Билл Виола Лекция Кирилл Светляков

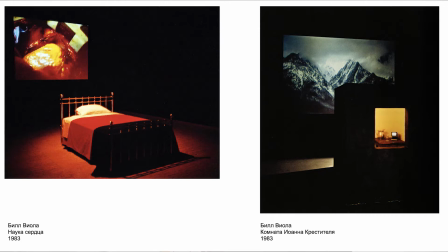Вот, потому что, глядя для Билла Виолы, почему путешествие души, да? Потому что эта душа, она как бы, она, во-первых, может вот так вот вселяться в другие тела, она может
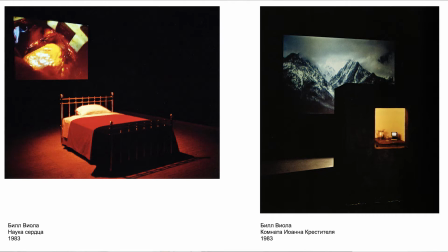оторваться от тела, и вот так вот как бы двигаться свободно в разных траекториях. То есть это больше индуизм, скорее. Да. И хотя христианских мотивов у него очень много, но христианство у него такое странное.
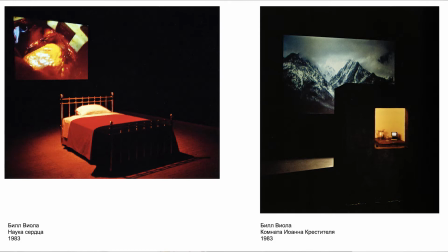Потому что все-таки это, знаете, это как бы христианские образы, из которых вынуто христианство. Вот что это такое. А это странная штука. Образа нет, а, вернее, образы как пустые оболочки, которые наполняются другим смыслом, другим содержанием.
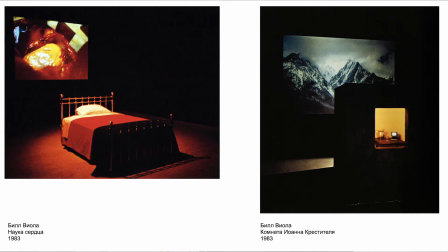И в каком степени это сумерки христианства в Европе или вообще в западном мире. И здесь возникает вопрос, да, что приходит на смену. Да, как в эти пустые оболочки, в общем-то, вселяется другое ощущение совсем.
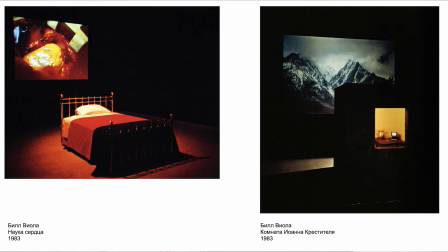Хотя где-то это напоминает, ну, скажем, это может ассоциироваться с отрывом души от тела, да, в момент умирания. И комната Иоанна Крестителя — это проекция гор, как, где он был как отшельник.
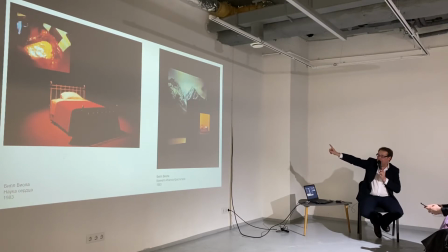И при этом вот такой камерный мотив, который, в общем, это такая комната с картинками гор тоже. И здесь зритель, он мысленно, он помещает себя сначала в ту картинку, а потом в другую, вот в эту вот локацию,
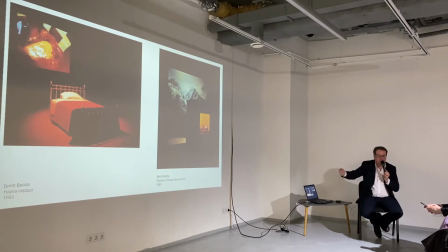которая скорее соответствует какому-то малогабаритному жилью.
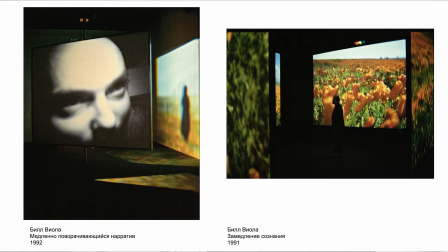Или, да, вот очень интересно, медленно поворачивающийся нарратив. Нарратив — это повествование. И здесь сталкиваются, скажем, крупные планы с движением фигур и сменяющиеся, или замедление сознания. Вот еще одна очень важная. Видите, замедление — это важная тема.
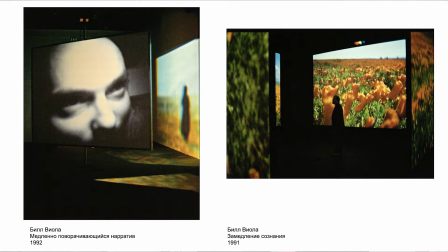И здесь даже от замедления действия мы переходим к замедлению сознания. Это и позволяет нам как бы оторваться, например, мысленно от своего тела, вот, и как бы перемещаться.
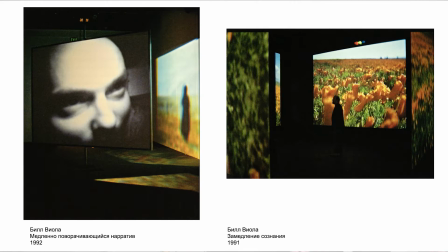Хотя сейчас, конечно, такого рода композиции используются во всех шоу, типа шоу «Ван Гог». Вот, это было что? Это были уже выставочные такие формы со слайдами, с проекциями.
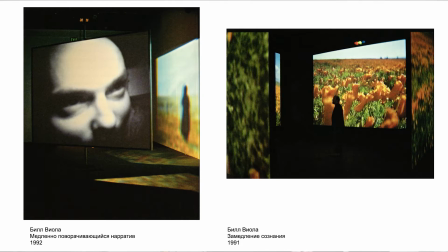И художники тоже начали использовать вот такие мультимедиа-инсталляции с проекциями, где зритель оказывается, например, в круговой панораме и вот так вот встраивается в картинку или как-то пытается через нее пройти,
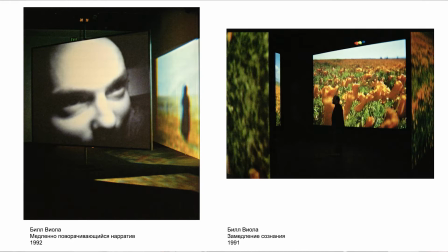преодолеть, потому что все эти пейзажи в черном этом самом воображаемом пространстве, они кажутся уже больше скорее пейзажами воспоминаний.
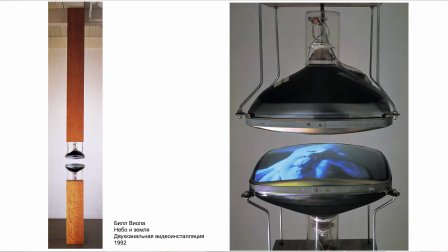Да. И одна из первых его работ на тему рождения и смерти — это «Небо и земля». Еще это объект, это вот, по сути, две трубы, и в одной проекции там младенец,
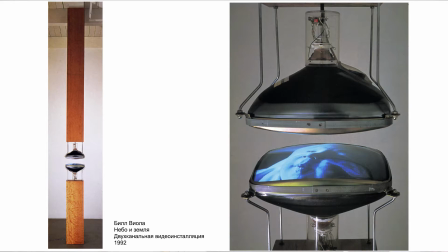на одном мониторе младенец, на другом там старушка. То есть вот так вот здесь рождение и смерть, они сходятся, и их в конечном счете нельзя увидеть, потому что они обращены друг на друга.
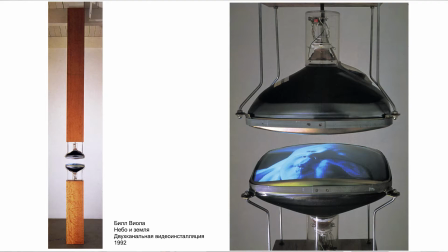Это такие картинки не для зрителя. Это картинка оторванная, не предназначенная как будто для зрительского восприятия, а зритель, он может скорее приобщиться вот к этому странному контакту и, соответственно,
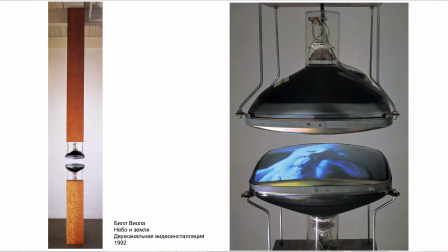перетеканию, как будто бы перетеканию этих изображений. Это такой как будто аппарат по преображению смерти в жизнь, жизни в смерть.